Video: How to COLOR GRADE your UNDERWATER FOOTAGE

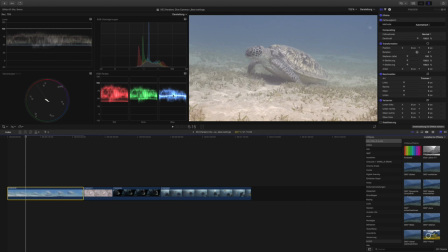[3:52]
Now, you also have the option, if you don't want to do an automatic color correction, you can do a manual color correction, and then you can just tip somewhere on the screen, preferably a place that is white or whitish,
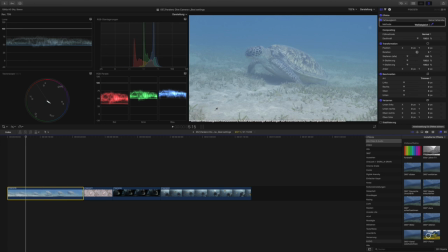[4:10]
and then it will adjust the color according to that. Also works quite well, especially if you've got some sand somewhere, normally works quite nicely. So having done this, we can then go into our color wheels,
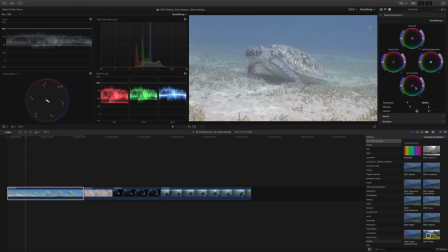[4:27]
the ones that we normally, or that I normally use for color grading my footage. And obviously I still want to get some more contrast into this. So the shadows, looking up here, they're around
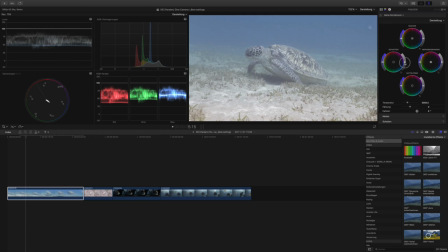[4:41]
35, 40, so I can bring them down a little more, get some more contrast into the picture.
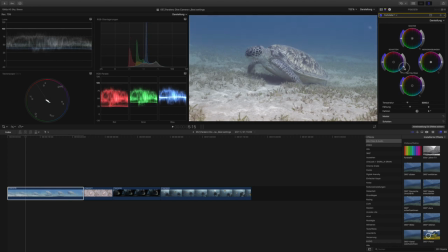[4:47]
And as I'm doing this, you can already see that the picture starts looking much, much nicer just by having done this. I don't think I want to push the highlights any higher, or maybe just a tiny little bit. Yeah, that's enough. We don't really need more than that.
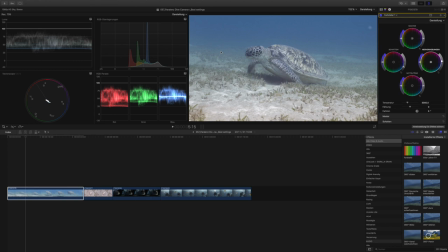[5:06]
So we've got our highlights just below 100 and we've got our shadows around 25. And I think that's quite okay for this picture or this shot here.
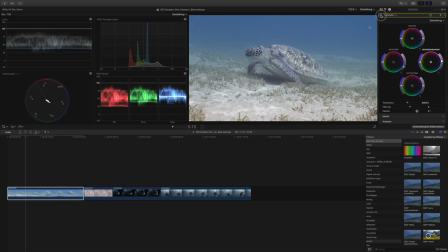[5:18]
Now, if we compare this to the picture that we had before, you can see that we have quite a big difference already just by having done a few things here and there. Now, the next thing that I want to do is work with the saturation and see how I want to saturate this image.
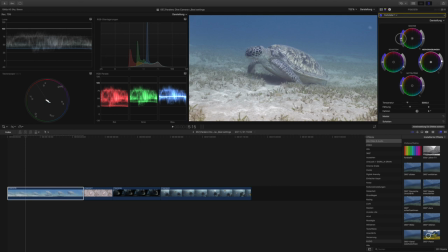[5:37]
So obviously you've got your master wheel that you can just crank the saturation up all together, which you can do. It doesn't actually look too bad, but you can also just work with the separate wheels of your shadows,
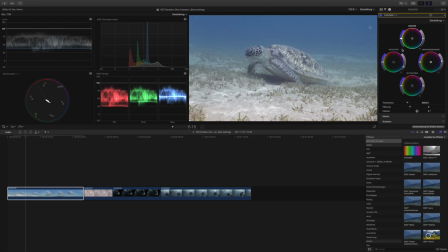[5:51]
midtones and highlights to saturate those individually. So for example, my background, my highlights, I do want to have that a little more saturated, so we get a little more of that bluish color in the background.
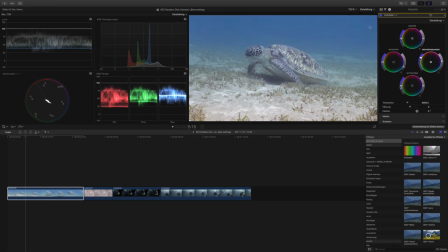[6:09]
I do want to saturate my midtones, but actually just a tiny little bit, not too much. And my shadows, they can be a little more saturated, so we get to something like this.
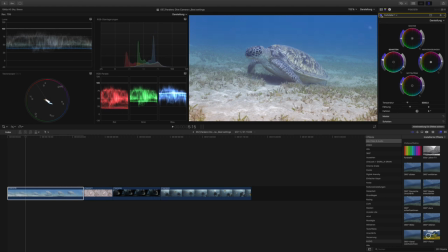[6:22]
Now, that's not too bad. So again, comparing this to what we had before, you can see that there is quite a bit of a difference there.
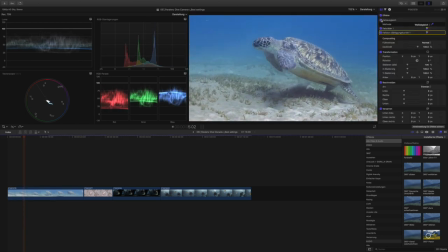[6:30]
And that's pretty much it for this first clip. Looking back at it, we can say that we got quite a nice color now.
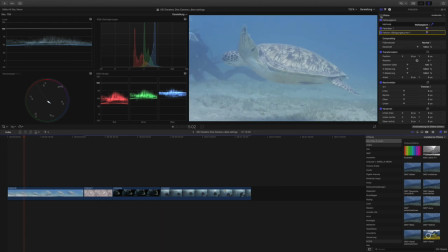[6:36]
If we look at what it looked before originally and compare this to our final clip, I'm pretty happy with that.
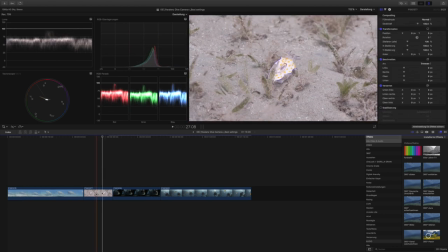[6:44]
All right, coming to the second shot of that little nudie branch that we've got here. Now, color correcting this one, I would basically do the same thing as I've done with my previous shot. So we'll go onto the color correction, the auto color correction, and press that.
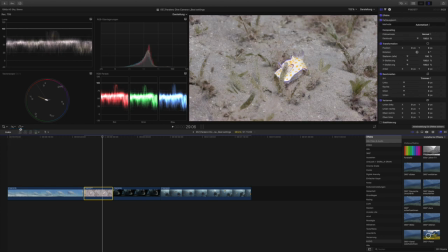[7:03]
And you see that it does a lot of the adjustments already. The color distribution here is quite even, which is nice. And even here, the contrast looks actually pretty good to me. Going to the color wheels,
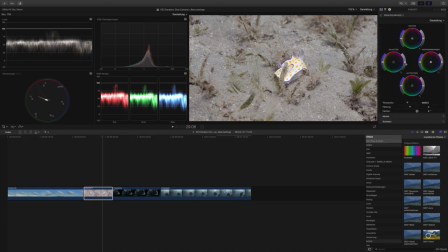[7:23]
the only thing that I would maybe do is bring down the shadows a little bit to get a little extra contrast in there. But that's about it. And now it really is up to your taste how much you want to push the contrast in an image like this.
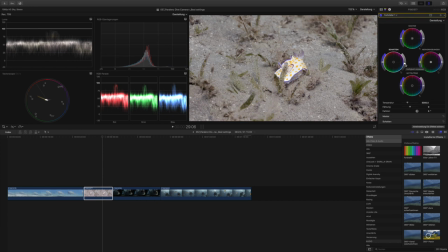[7:40]
Personally, I think the image looks quite nice the way it is, but we can certainly just say, let's bring up our highlights, the saturation, our highlights a little more. It's hard to really see. Well, you can see it in the yellow part.
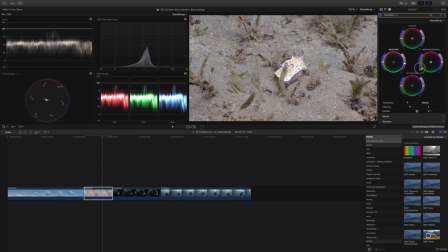[7:56]
So if you really want to make that nudie branch pop, you can bring up the saturation there a little more.